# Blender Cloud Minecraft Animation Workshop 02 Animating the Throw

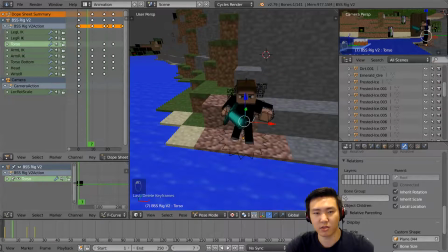But I'm going to go ahead and actually delete that keyframe in the middle there, just so that we can get that interpolation between the torso a little bit smoother and happening a little bit sooner.
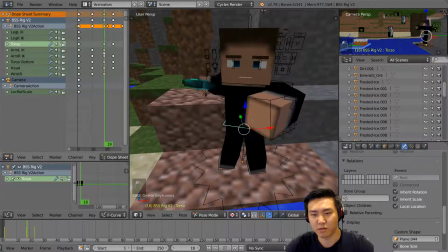And that way it just kind of like naturally leads to the throw here.
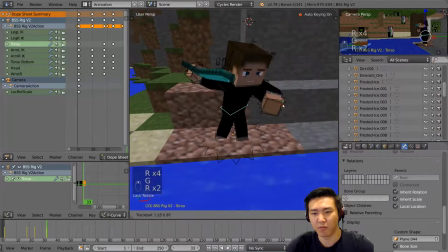There we go. And again, I do recommend looking up animation tutorials separately.
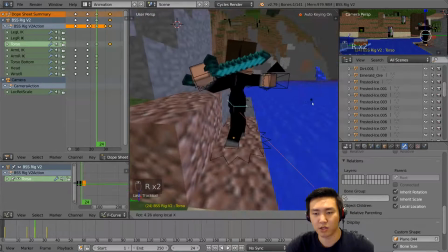If you're new to animation, there's not much you will be able to take away just from this tutorial.
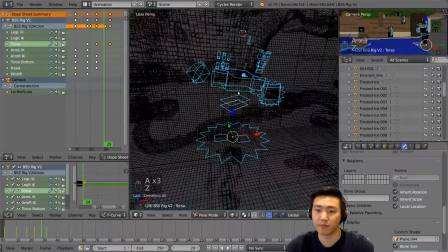I think you definitely have to be watching as much tutorials as possible for animation. I'm still learning how to animate, and it's been many years since I started.
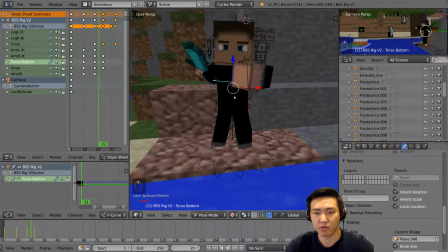So I do recommend doing your own research as well. I can only get so much done. I can only explain so much in like 10 minutes or so. So we'll try our best.
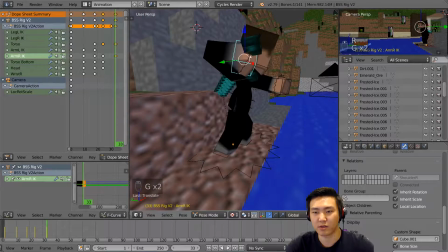But okay, we're gonna do this. We're gonna go and do that.
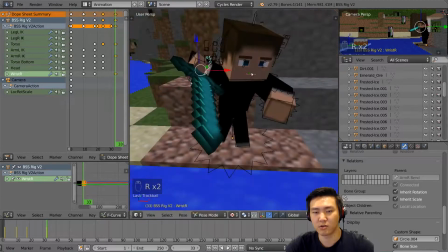We'll bring this guy to continue looking forward as we sort of get the throw in here.
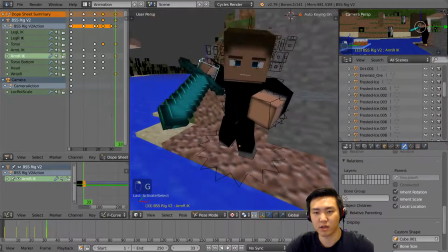I'm gonna bring this guy just up a little bit. There we go. Maybe actually, we'll move him forward now, because I think he should have a sort of like a 2-frame throwing transition between like being
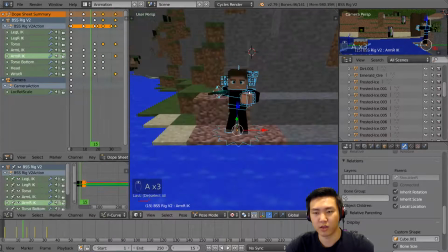winding up and actually performing the action. Another thing is, of course, since I'm imagining myself throwing,
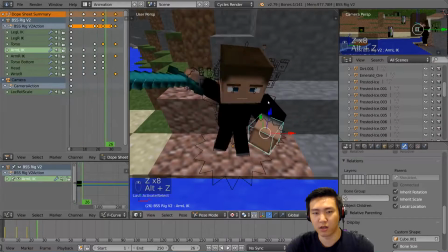the front arm, the leading arm, actually goes back before the chest does.
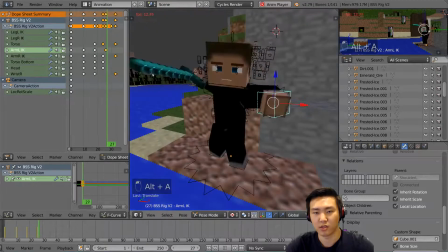So that's how you know. That's how you know the throw's about to happen, right? So you sort of bam.
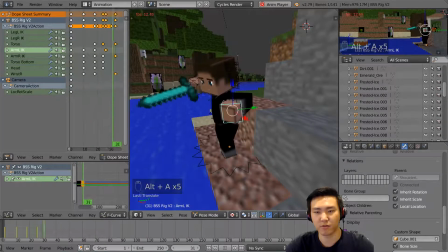Now you might be thinking, wow, Dylan, this is great, but it's really slow. And of course, you're probably not even thinking this is great because it's not looking that good.
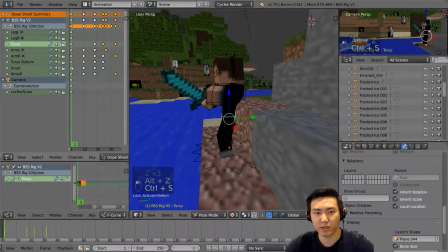But it's okay. It's okay, bro. I mean, it's a work in progress, and that's important to know when you're animating. Just don't feel like you know, just because it's not good immediately, it's not going to be good when you're done, because you have to really believe that you can work at it and get it done. For animation, you have to keep that vision in mind and stuff like that. It's an important part of the job.
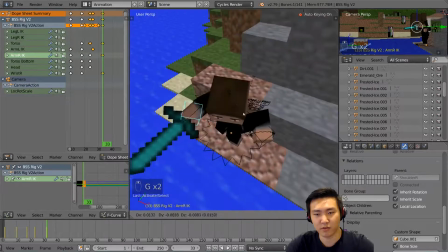So we're going to go and do that. Bring it in just a little further. But on top of that, actually, we have to bring the chest in.
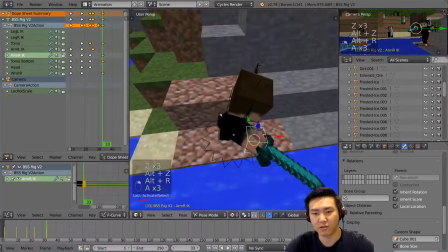I forgot about that. The chest is going to have a lot to do with how far this hand can reach.
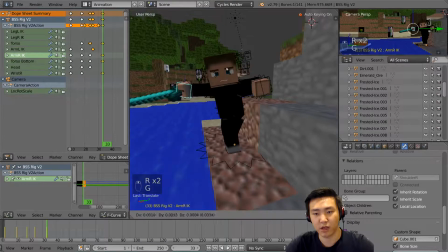So that chest rotation is important. And as you can see here, we have sort of the peak of the throw here.
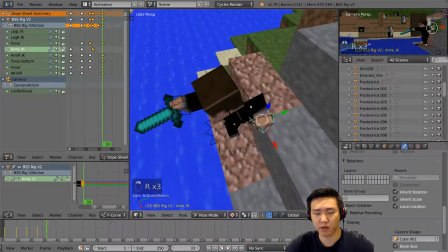I'm going to bring this guy to look forward again. I'm going to have this guy sort of relax his left hand now.
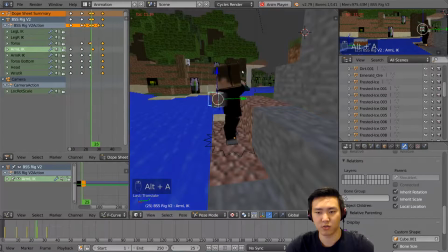Really get that to sell like a swing after he kind of forgets about his left hand.
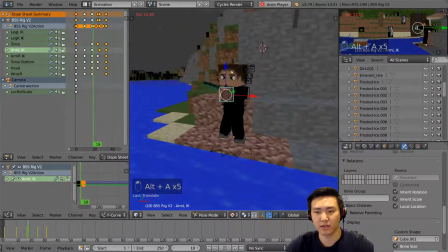There we go. So you kind of get the idea here that he sort of is winding up.
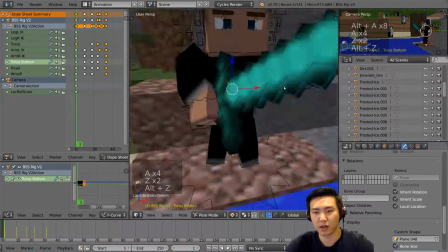There we go. I'm going to go ahead and actually take the chest here and bring it a little bit to the left.
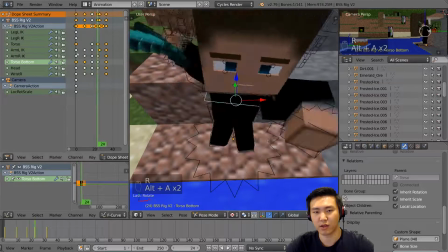His left, I should say. There we go. And then kind of bring that anticipation up in terms of the actual chest rotation.
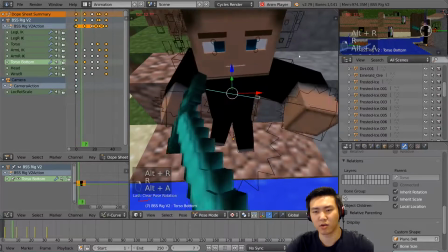Just a little bit more, I think, would be good. Because as of right now, he's sort of not even...
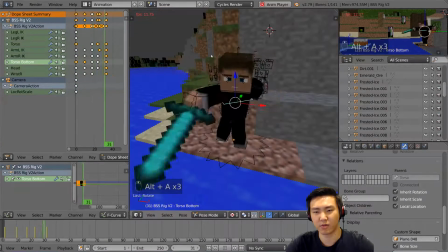doesn't feel like he's winding up that much. But as you can see here, we have it good.
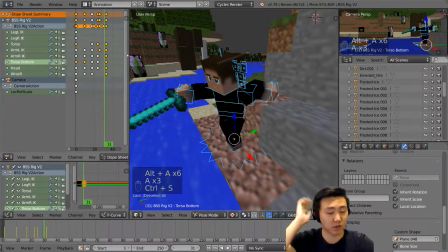It's a little slow, and we want to fix that. Now, having it slow is actually, in my opinion, really good because you have all the keyframes you need now. And for me, I always animate slower than I am really aiming to go. And so I space out my keyframes quite a bit. And that's called timing, spacing, whatever you want to call it.
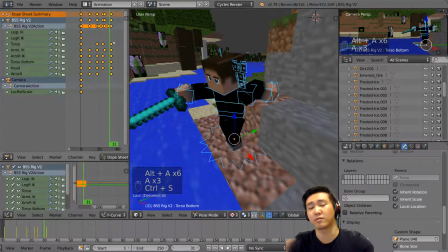It's another principle of animation. But in 2D animation, it sort of just, you know, was a concept that you had to really make sure you got right as you were doing it. But for 3D animation, I can animate it at whatever speed I want and then just select everything in the dope sheet with my cursor at the beginning of the timeline and then just hit S and scale that down.
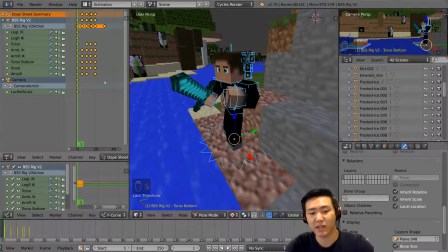And once you scale that down, it's going to happen, instead of it happening in 30 frames, it's now happening in 20 frames. So it's now a third faster, about 33% faster. Let's see how that looks. It's a lot better. It's a lot better. I think we can go even faster. So I can actually do S 0.5, which will speed it up by 2 times, and then we'll see what it looks like at double speed.
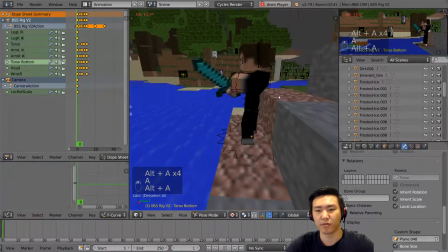Yeah, it's not bad. It's not bad. It has a lot more probability to his to the speed of his throw, which is nice.
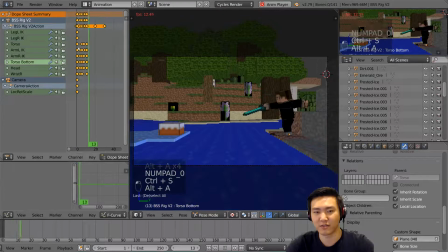Actually, it looks like he can throw the sword instead of it dropping out of his hand. But I do think it could be a little bit faster. But I do think we need to move around the keyframes just a little bit in terms of the spacing. So right here, I want like this in between these 2 keyframes, this one and this one. I want there to be more time. So actually, I want to say this one and this one.
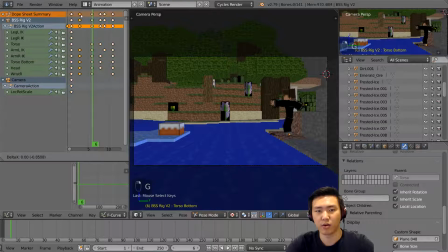So we get the peak, and then we get the wind up right before the peak. So we're going to do that. So he sort of winds up as much as he can. If we move this forward this way, it looks kind of weird because it looks like he's already sort of moving forward in slow motion.
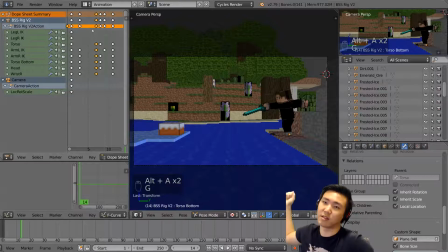Instead, we want the slow motion to be right before he moves, and then right when he throws it, he goes fast. So it's like wind up and then fast throw, right? So we want that to be. There we go. So he winds up, fast throw. Winds up, fast throw.
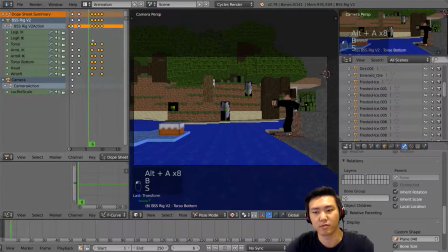So that looks pretty good. I think the fast throw can be even faster. There we go. And then, of course, we talked about follow-through.
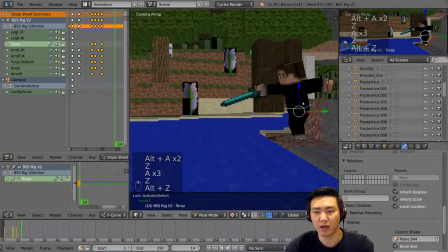This is actual follow-through when it comes to sports and stuff like that. You really do want to have a nice follow-through after your throw or whatever.
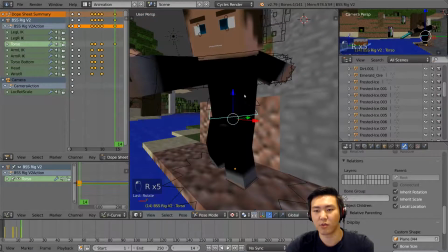Looks like his hip is a little bit too twisted now. So we're going to put all the follow-through into his chest, which should be happening anyway.
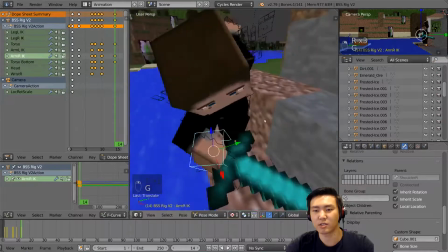So I'm going to make sure there's all this follow-through here. With his chest to make sure he basically overshoots his motion because there's always momentum and you don't want to resist it,
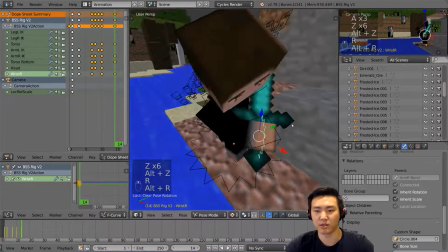because if you resist it in sports and stuff like that, oftentimes it means that your throw or your punch is going to be weaker. That's why they encourage the follow through.
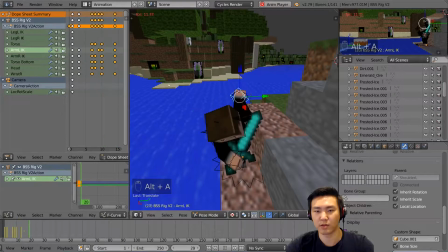So we want to make sure that this throw is pretty strong. And so he's like, boom. So as you can see, there's a follow through there, but he still will let go of his sword at the same time.
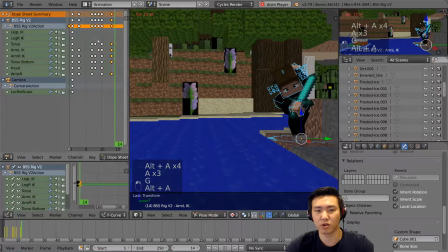So we kind of want to actually show that in a little bit. So I'm going to show off exactly how to do dynamic parenting in just a little bit.
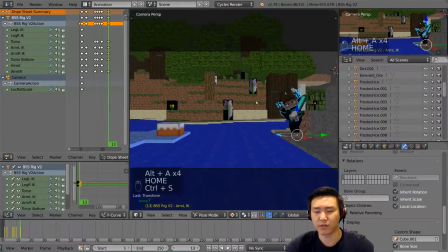So before we do all of that, I want to finish the animation first for this throw here.
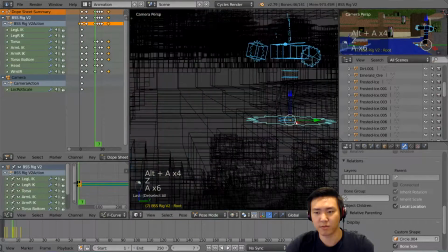And we can do some steps, some footsteps, because that's a very important thing to do.
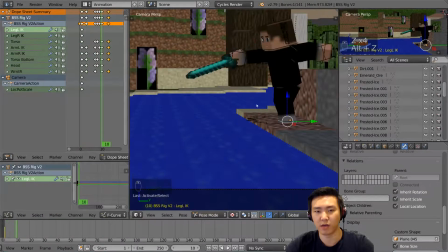I'm going to go ahead and have him, let's see. I think he should step forward at the peak of his wind-up here.
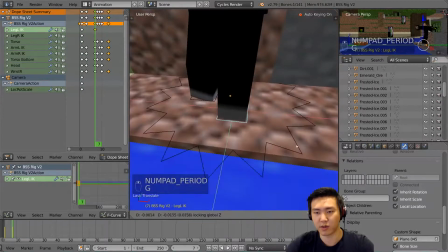And then we can have that sort of drive his momentum as he moves his hip forward a little bit,
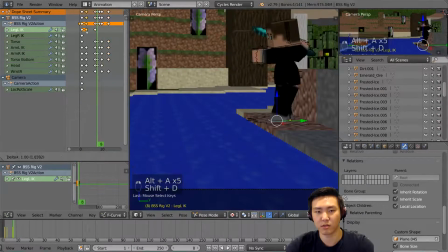just so we can get that kind of feeling a little bit more realistic. Now, one of the best ways I like to do this is just to have it move from one spot to another along the flat axis, right? The Y and X axis, and then we're going to go ahead and just go to the in between them as they interpolate, and just lift it up along the Z axis.
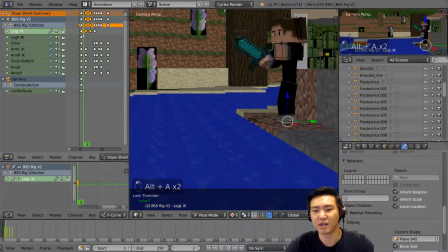As you can see here, it has a very natural footstep. Of course, the center of gravity is not falling, which it should, so we're just going to reanimate the hip real quick. to move forward just a little bit to get that there. There we go. So it moves forward. Nice. And then right here, move forward again.
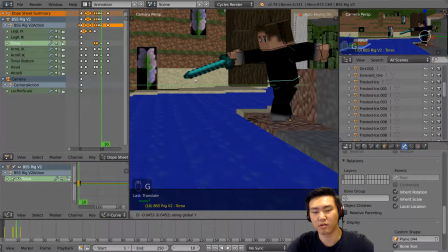Nice. Right here, move forward again. There we go. Just to get that adjustment to be a little bit more correct. I'm going to move him down a little bit as well. There we go. There we go. Nice. Okay, so there we go. That should look pretty good.
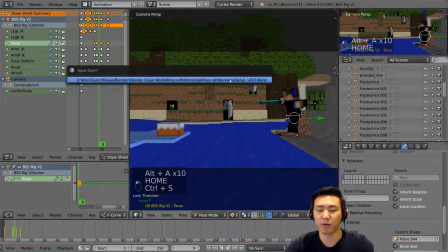Now, again, I'm talking about the throwing of the sword.
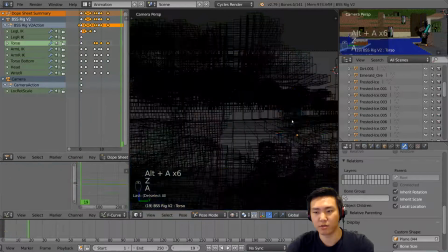You want to make sure that that throw is actually going to feel like it left the hand at the right time and everything like that.
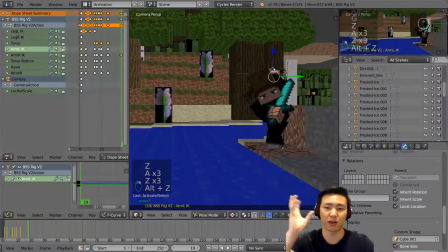So sometimes what people do is they actually take the sword and they duplicate it, and they sort of like shoot it out, by sort of hiding one and then appearing the other. You could do that if you want to. I used to do that, but it's more efficient to do dynamic parenting because you can actually use the exact same object and then shoot it through.
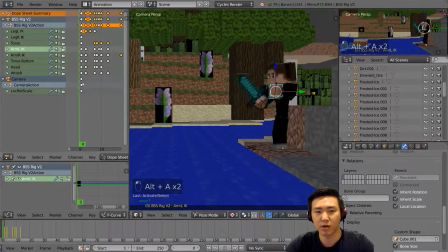So that's a lot better in my opinion. So we're going to go ahead and say that that is pretty much done. That's a pretty basic animation. I think this is a good place to leave off for now.
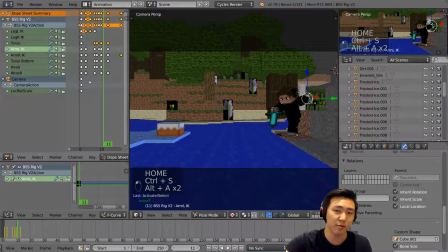So I'll see you guys in the next video where we talk a little bit about dynamic parenting, where he throws the sword and it leaves his hand and then it attaches to the cake. I was originally planning for the sword to come back and have him catch it and stuff like that. I don't think it's going to give you any extra information, so we're just going to go ahead and leave it at the throw and have it parented to the cake after that.
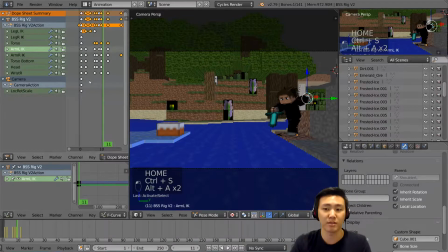So hopefully you guys learned a lot from this tutorial, and I'll see you guys in the next one.